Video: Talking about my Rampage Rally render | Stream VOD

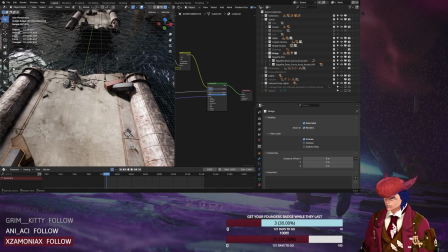28:53 Let me just check something. Okay. Yeah, and I also added those assets down here as an obstacle ramp kind of thing.
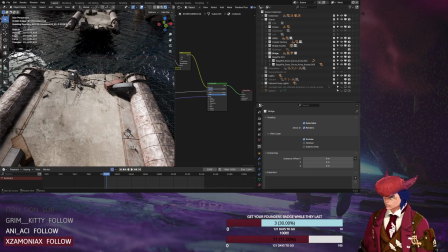29:09 Some destroyed cars, this huge concrete block on the other side. I added some containers, but actually not on
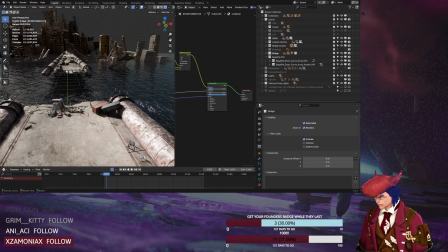29:21 the supposed ramp position. Because I wanted to keep that more free there.
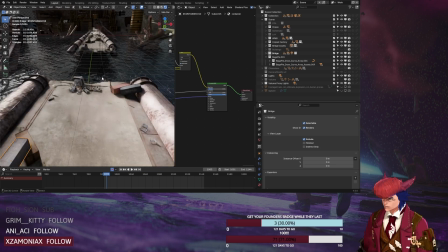29:30 And yeah, that's pretty much it.
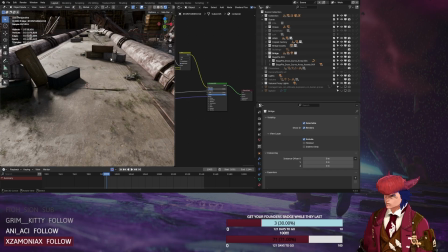29:34 On the other side there are more destroyed cars, more plants and that kind of stuff. And yeah, let's disable that for viewport purposes now.
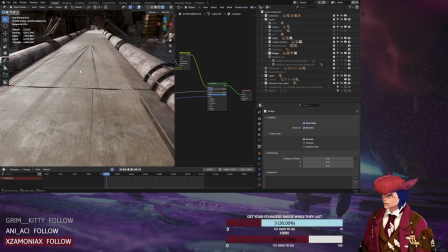29:50 Because I want to go over the...
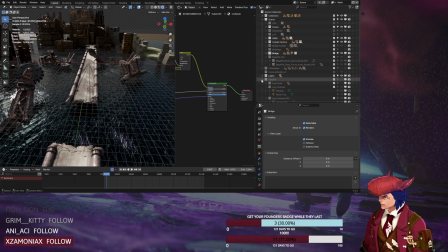29:57 Oh wait, while we are at the scene, I can still go over the volume stuff.
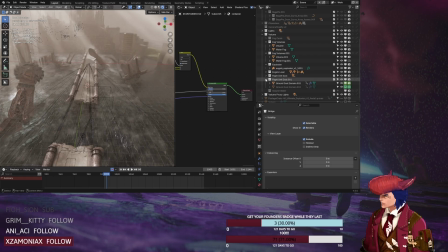30:04 Because I haven't talked about the atmosphere yet.
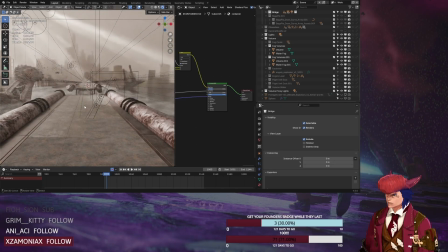30:12 So basically I added a huge
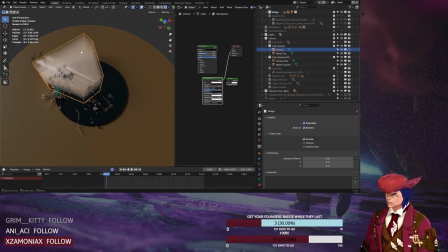30:18 box, which I subdivided a little bit to give it a better shape.
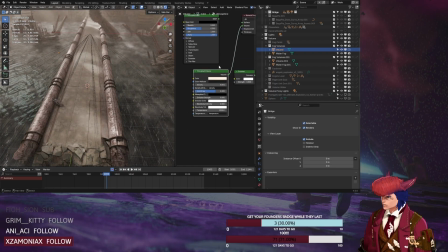30:25 And then I just put a principled volume material in it to give some atmosphere,
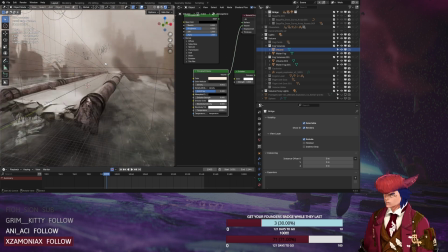30:32 some fog on the scene.
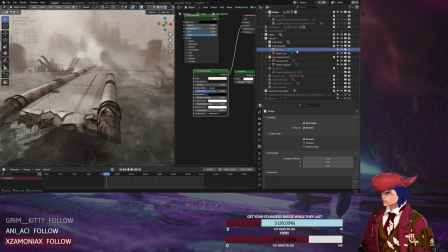30:35 And in addition to that, I also added some fog cards, which is basically just steam elements,
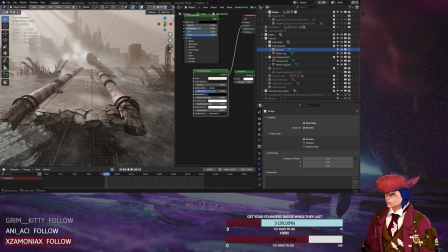30:43 but with a freeze frame, so it isn't way too fast for the size it's supposed to be. To give some more details on certain areas, so that like there is
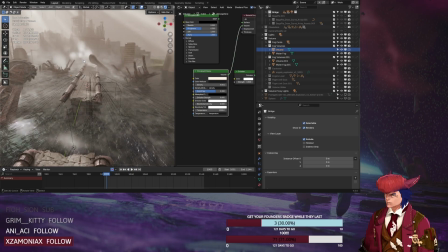31:02 some cloudy stuff going on in the background here, and it adds more atmospheric detail, which is great on realism, I think, I would say. It looks better, in my opinion.
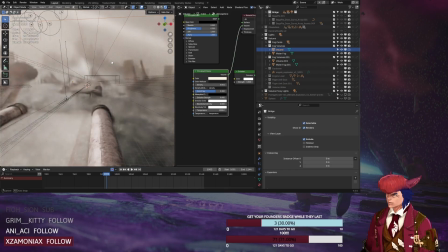31:18 And then, of course, you see it here as well, the god rays I placed.
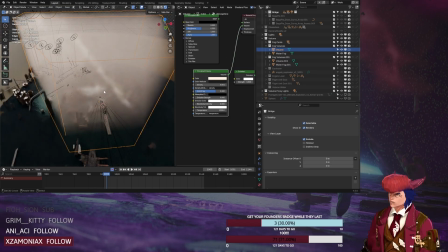31:25 I could have worked with one huge area light with a noise texture as a gobo texture to set multiple light rays down here.
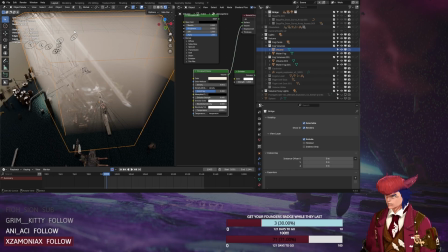31:42 But I didn't want one light controlling everything. I wanted some more control, so I made multiple small lights with a noise texture controlling this
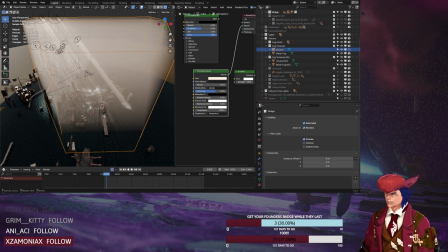31:57 ray look, kind of, to give more rays per light, and then you could more easily control where the light is going and where it's
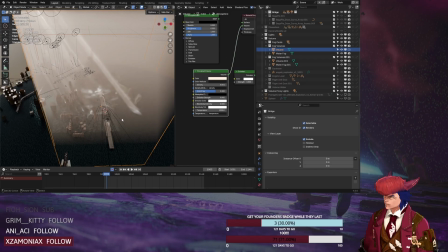32:09 hitting the bridge and where it isn't hitting the bridge. And yeah.
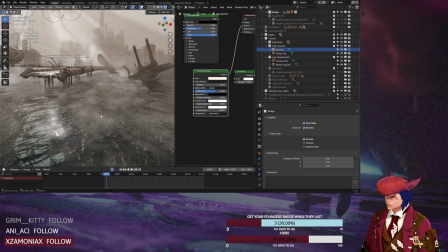32:14 And then one last thing I did was adding some fog above the water, which basically consists out of a huge box
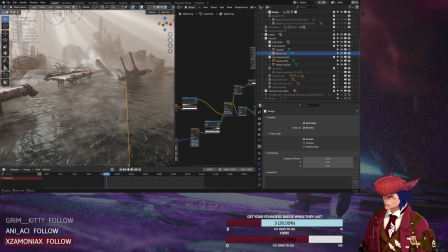32:27 with a noise texture in it and a gradient texture.
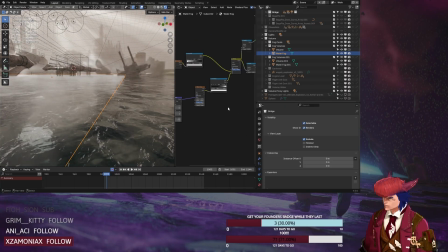32:33 So let me look at it from the side. So the noise texture here is basically
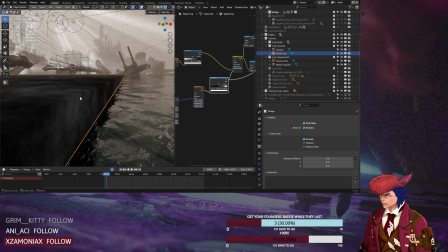32:44 giving a value between 1 and 0 on every point in the 3D in this box.